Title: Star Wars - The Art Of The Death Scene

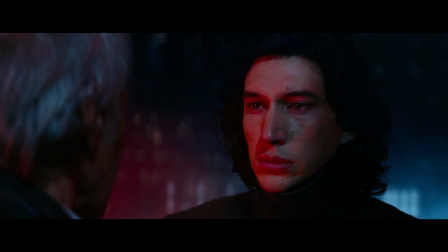[4:09]
Throughout the movie, Abrams has carefully set up this feeling of unpredictability around Kylo Ren, which finally pays off in this scene.
Forgive me.
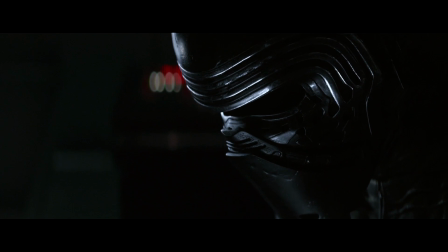[4:23] I feel it again.
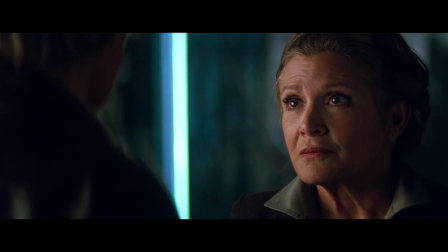[4:28] The pull to the light. There's still light in him, I know it.
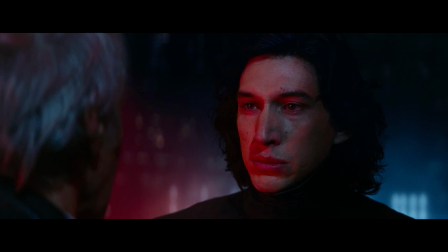[4:34]
I think the fact we don't know what to expect from Ren is the main reason why this is such a tense scene.
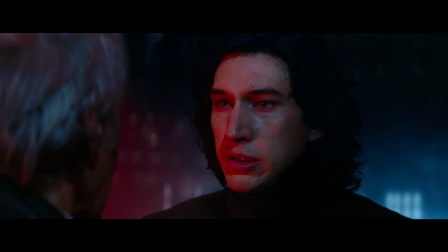[4:42]
Also, another rule that makes this a particularly sad death is the strong sense of injustice.
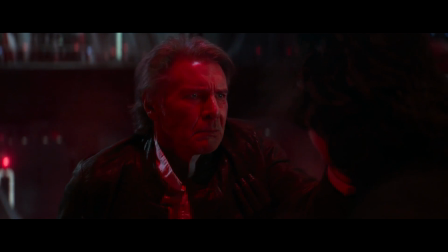[4:48]
An injustice of how Han loves his son and is killed because of that. If Han were an uncaring father, he would not have confronted Kylo and would very much still be alive.
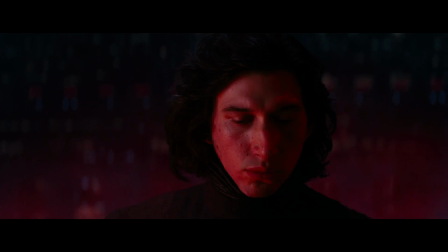[4:59]
In my opinion, every good sad moment in cinema utilises injustice on some scale.
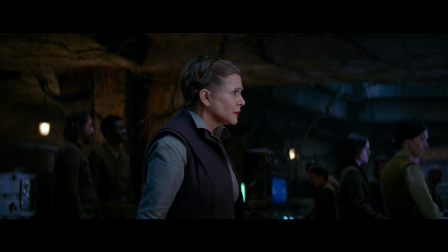[5:05]
In fact, I made another video essay on this very topic called How to Make the Audience Cry.
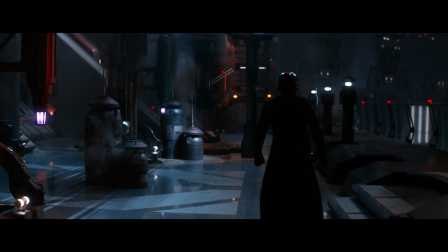[5:10]
Click the screen now if you'd like to check it out. Too often in film will there be a meaningless death scene that tries to be something more.
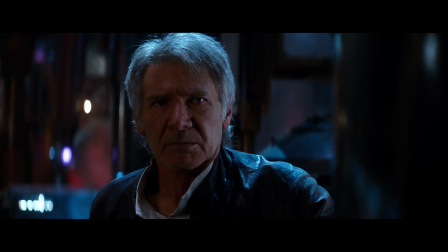[5:19]
Towards the end, the writer will kill a character with no prior warning in an attempt to create some kind of emotional catharsis.
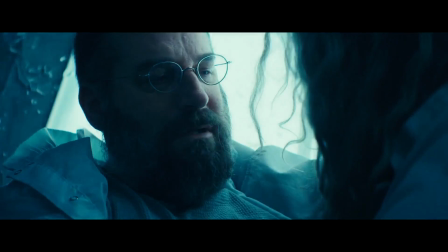[5:27]
The Independence Day sequel is a good example of this. The problem is, a catharsis needs to be earned,
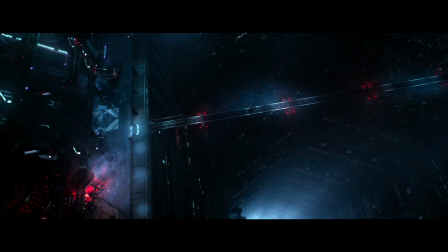[5:35]
to be built up to have some form of meaning and poignancy, which is something Independence Day just didn't do.
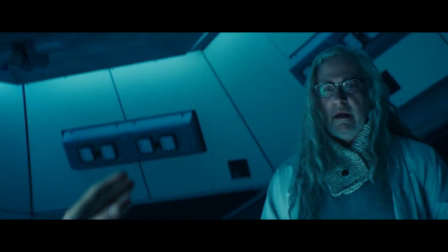[5:43]
It just kills a character with no prior build-up. It's too late to put this into my How to Make the Audience Cry essay,
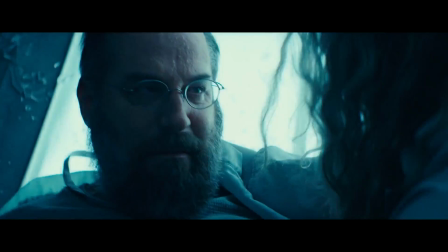[5:51]
but I also believe a good death scene requires a certain amount of build-up beforehand to be a powerful one.
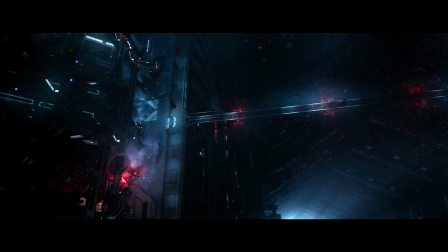[5:58]
This is not just so it can create tension,
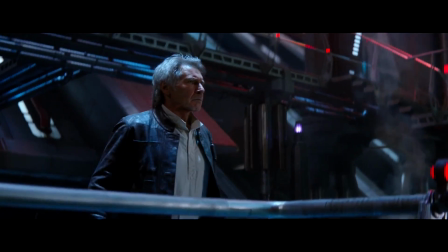[6:01]
expectations, and then make or break said expectations, but because it also helps to greatly reduce the confusion.
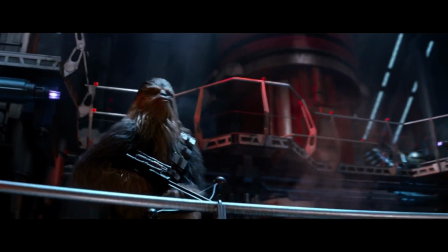[6:08]
What do I mean by reducing confusion? Well, let me re-edit the scene in question to highlight this often overlooked problem.
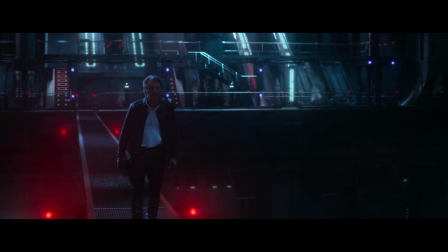[6:16] That's what Snoke wants you to believe. But it's not true.
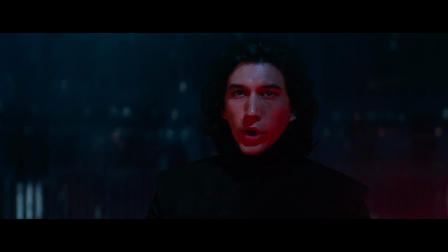[6:23] My son is alive. No. The Supreme Leader is wise.
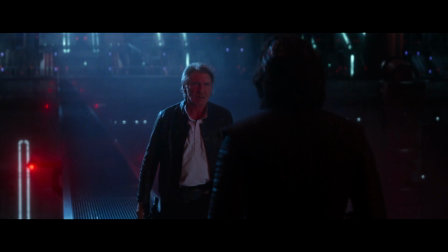[6:29] Snoke is using you for your power. When he gets what he wants, he'll crush you.
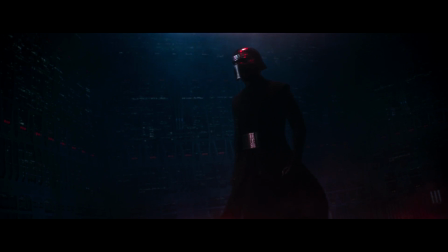[6:38]
As you can see, this re-edit has the same context and characters, yet it is significantly worse than the original.
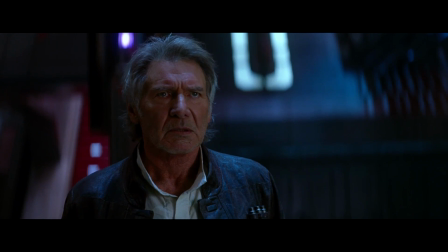[6:46]
It has less tension, and the payoff is nowhere near as poignant.
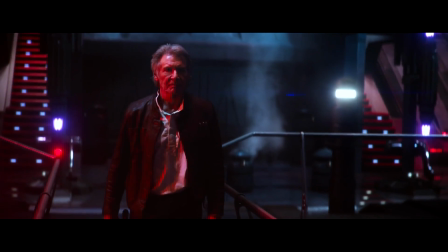[6:51]
If this re-edit proves anything, it's that the best and most powerful deaths are the ones we can see coming.
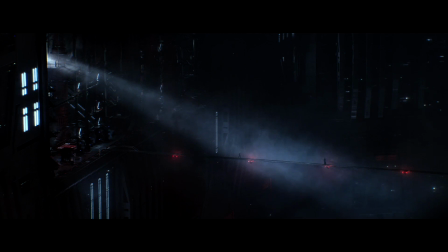[6:58]
That's what is so brilliant about this scene, as the closer we get to Han's death, the more we realise its inevitability.
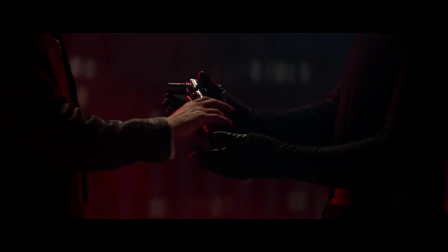[7:06]
What I love about the final build-up to his death is that there are 45 seconds
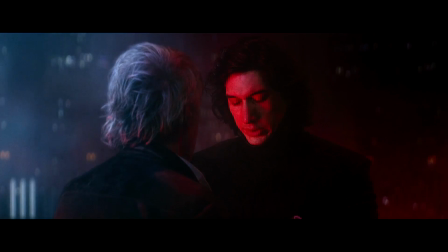[7:11]
of silence where the visuals and musical swells carry the tension in its entirety.
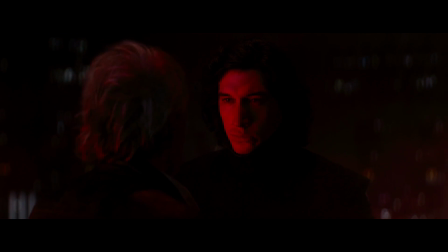[7:17]
In fact, one small detail I loved was this part.
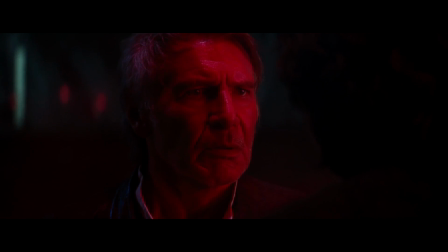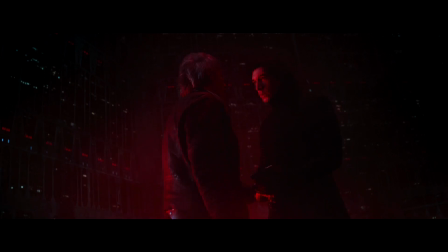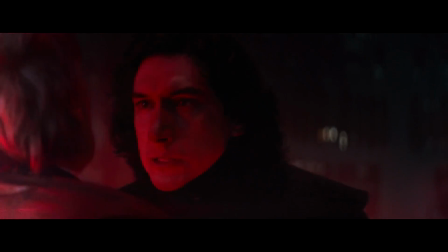[7:31]
As you'll notice, the music becomes quieter and quieter until there is none left at all.
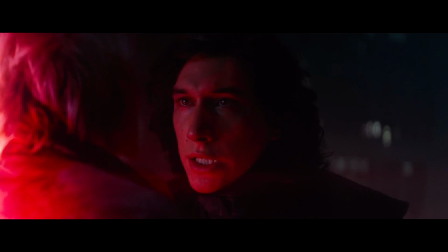[7:37]
This lack of music just before the action feels very much like the calm before the storm,
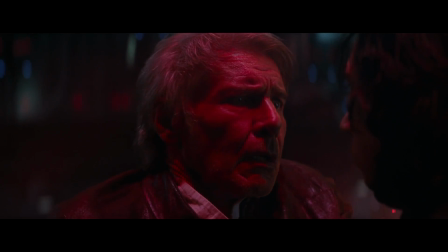[7:43]
which promises something massive is just about to happen. The very moment Kylo's lightsaber stabs Han,
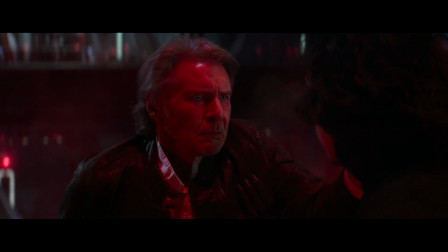[7:51]
the audience immediately knows exactly what's going on and spends zero time asking the question, wait, did he just stab Han Solo? The fact his death is so heavily foreshadowed by subtle details creates
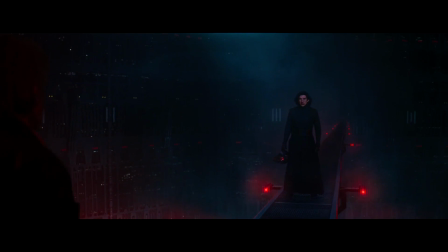[8:06]
a sort of clarity in the moment where no amount of thought goes into deciphering what has just happened,
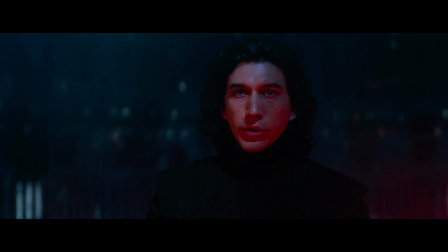[8:12]
and our total undivided attention is on the emotional impact.